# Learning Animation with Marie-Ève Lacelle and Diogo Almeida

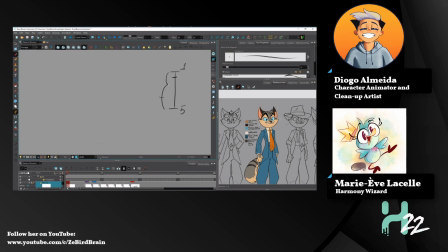33:12 very close, but right, if it's very close to the pose on frame 1, it's just a hint. We slightly move the character. I want
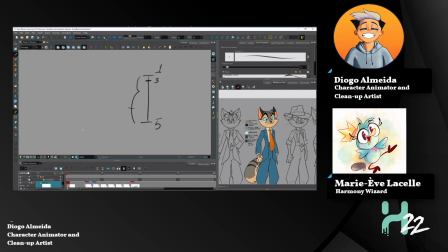33:27 the viewer to see it more like a beginning of a movement, not just a very steep start. Because the closer
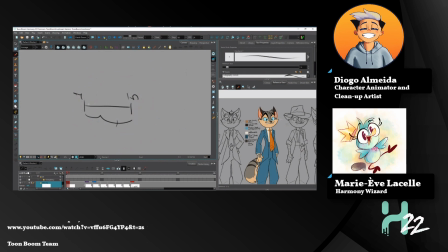33:43 you draw the third frame to the frame 1, to the beginning of the animation, the more quick, or the more space the character has to travel.
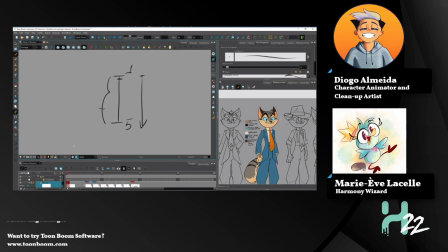34:04 Less time. No. In the same time. In the same amount of time. Sorry. So if I draw a ball here, I already have animation here, so let's go to the bottom.
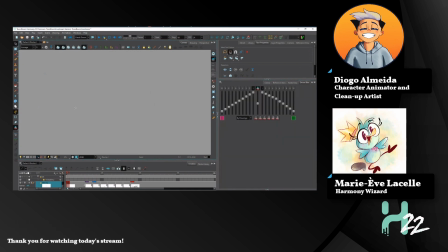34:27 Okay, so if I draw a ball here, and final ball here, this will be my frame 5, and this will be 1.
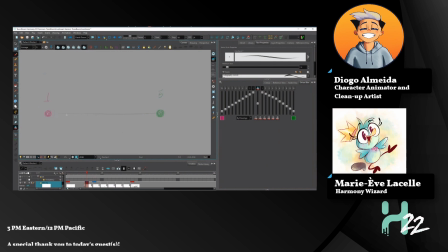34:47 In the middle, this will be the middle, but we don't want the ball here. I want it on a third to express acceleration.
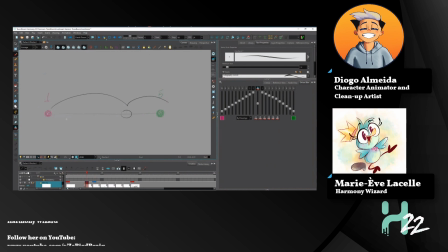35:02 If it was 2/3 of it, I would be decelerating, because on the same amount of time, the ball moves this this much space on one frame,
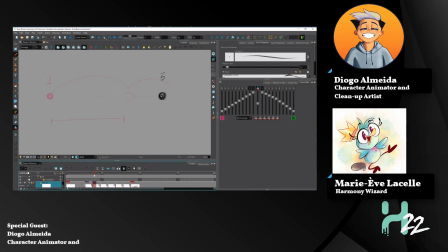35:19 and on one drawing, sorry, and on the other drawing it moves this one. So it's less space, which is less movement, less speed.
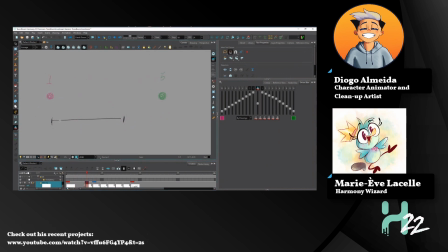Yeah, since I want to show acceleration, I'm gonna choose a third.
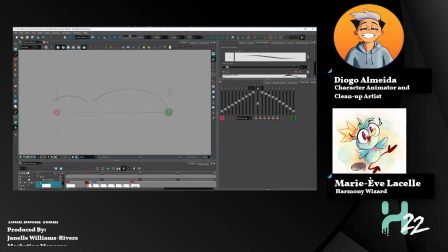35:47 It's not a rule that you need to choose a third, but It just helps. It helps, yeah. Like it usually works well, so we just do that.
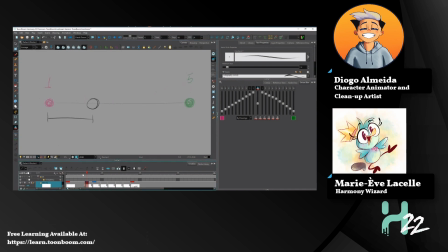36:08 So yeah, on the first changing of drawing, there's this space, and on the other, there's this much. That's why it's called a spacing chart, because we're spacing the object or the character throughout time,
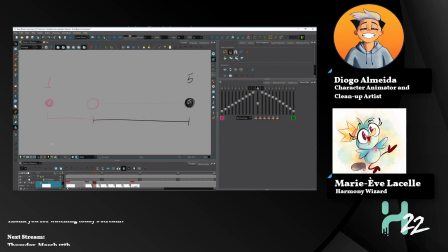36:28 and it helps us to visualize what kind of movement we want. I hope this answers the question. Also, if I wanted to hint, like if it's a very
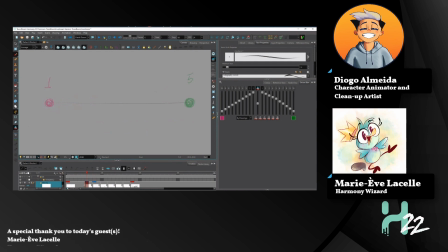36:48 it's a very quick start, very, very quick start, I would hint, for example, this much.
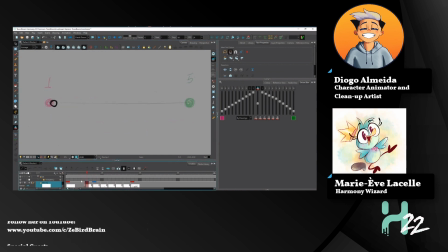37:04 But if I hint this much, the viewer will have some trouble understanding what happened.
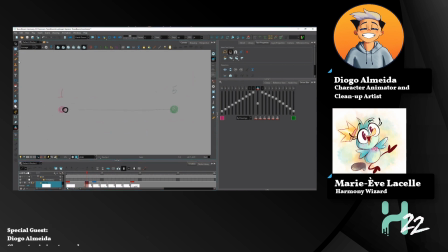37:12 Because the viewer's eyes right now are on this side, and all of a sudden it's all over here. So for this, sometimes it's hard to don't lose the viewer's attention.
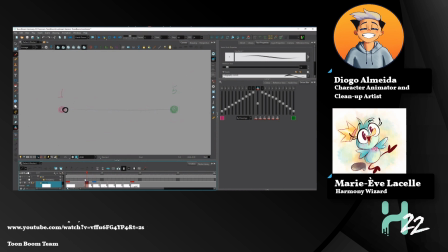37:32 So we do something called smear. Oh, these are the best. These are the best. You can make car smears. There are smears that are shaped like cars. I also sometimes do building smears. They're smears, but they look like buildings with lots of windows.
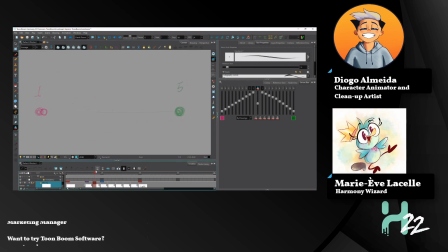37:51 For example, I'll elaborate later. I get it. If the distance that you need to cover it's too fast, for example, if it moves from one part of the screen to another, that's what happens here.
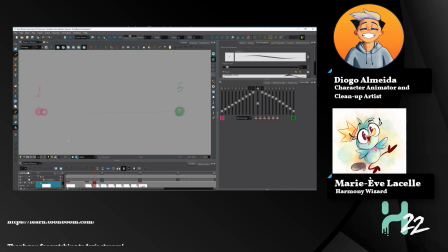38:12 Smears help the viewer to understand what happened, so they don't lose the focus on the scene. And for example, because sometimes you don't have enough frames for the action, and you cannot just create time. We're not time lords.
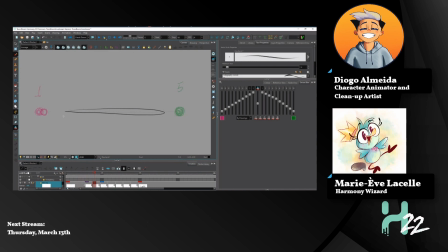Let's see. Should I go? Yeah, let's go for the car smear.
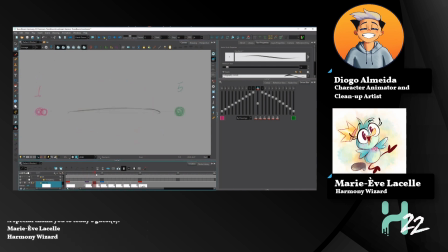38:47 And smears can be very interesting, and that's the thing that breaks the volume. Because this wall, doesn't have the same volume as the smear,
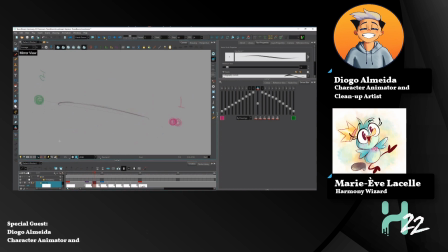39:07 because the smear, it's like a crutch to the viewer to understand what happens. So it doesn't count.
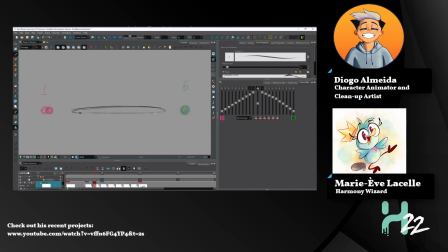Now, if I color the same,
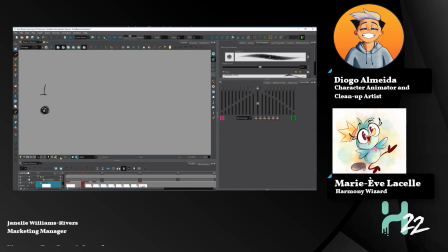39:44 and if I turn off the onion skin, the viewer will understand that the ball quickly moves from the screen left side to the right screen left side. To the screen right side.
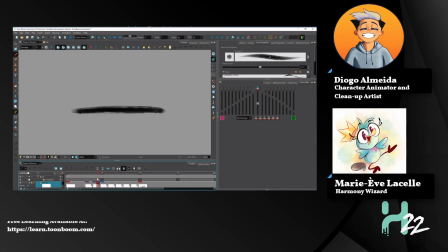40:03 Got them. Yeah. That's smears. What else can I cover? You got any more questions? Someone asked,
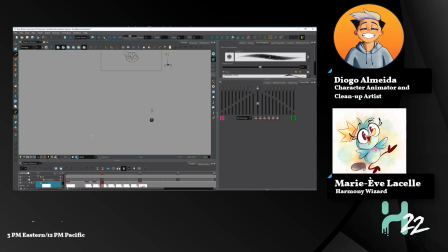40:26 do you have any tips for paperless workflow, like timeline management, or any other tricks that you have learned from previous productions? I actually made a video about that I will link into the chat, but the floor is yours if you have any tips to give. Can you say that again?
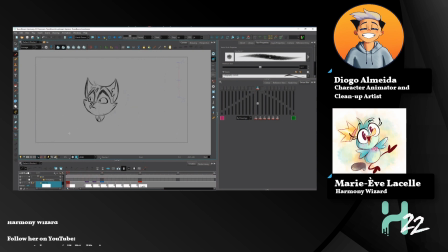40:45 Do you have Yes. do you have any tips for paperless workflow, like timeline management or any tricks you have learned from previous productions?
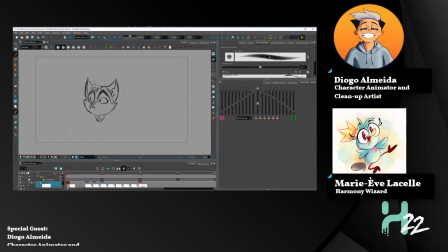41:00 Yes. So, time management. It's important to. Timeline management. Like the timeline, the thing. Oh, the timeline. Okay.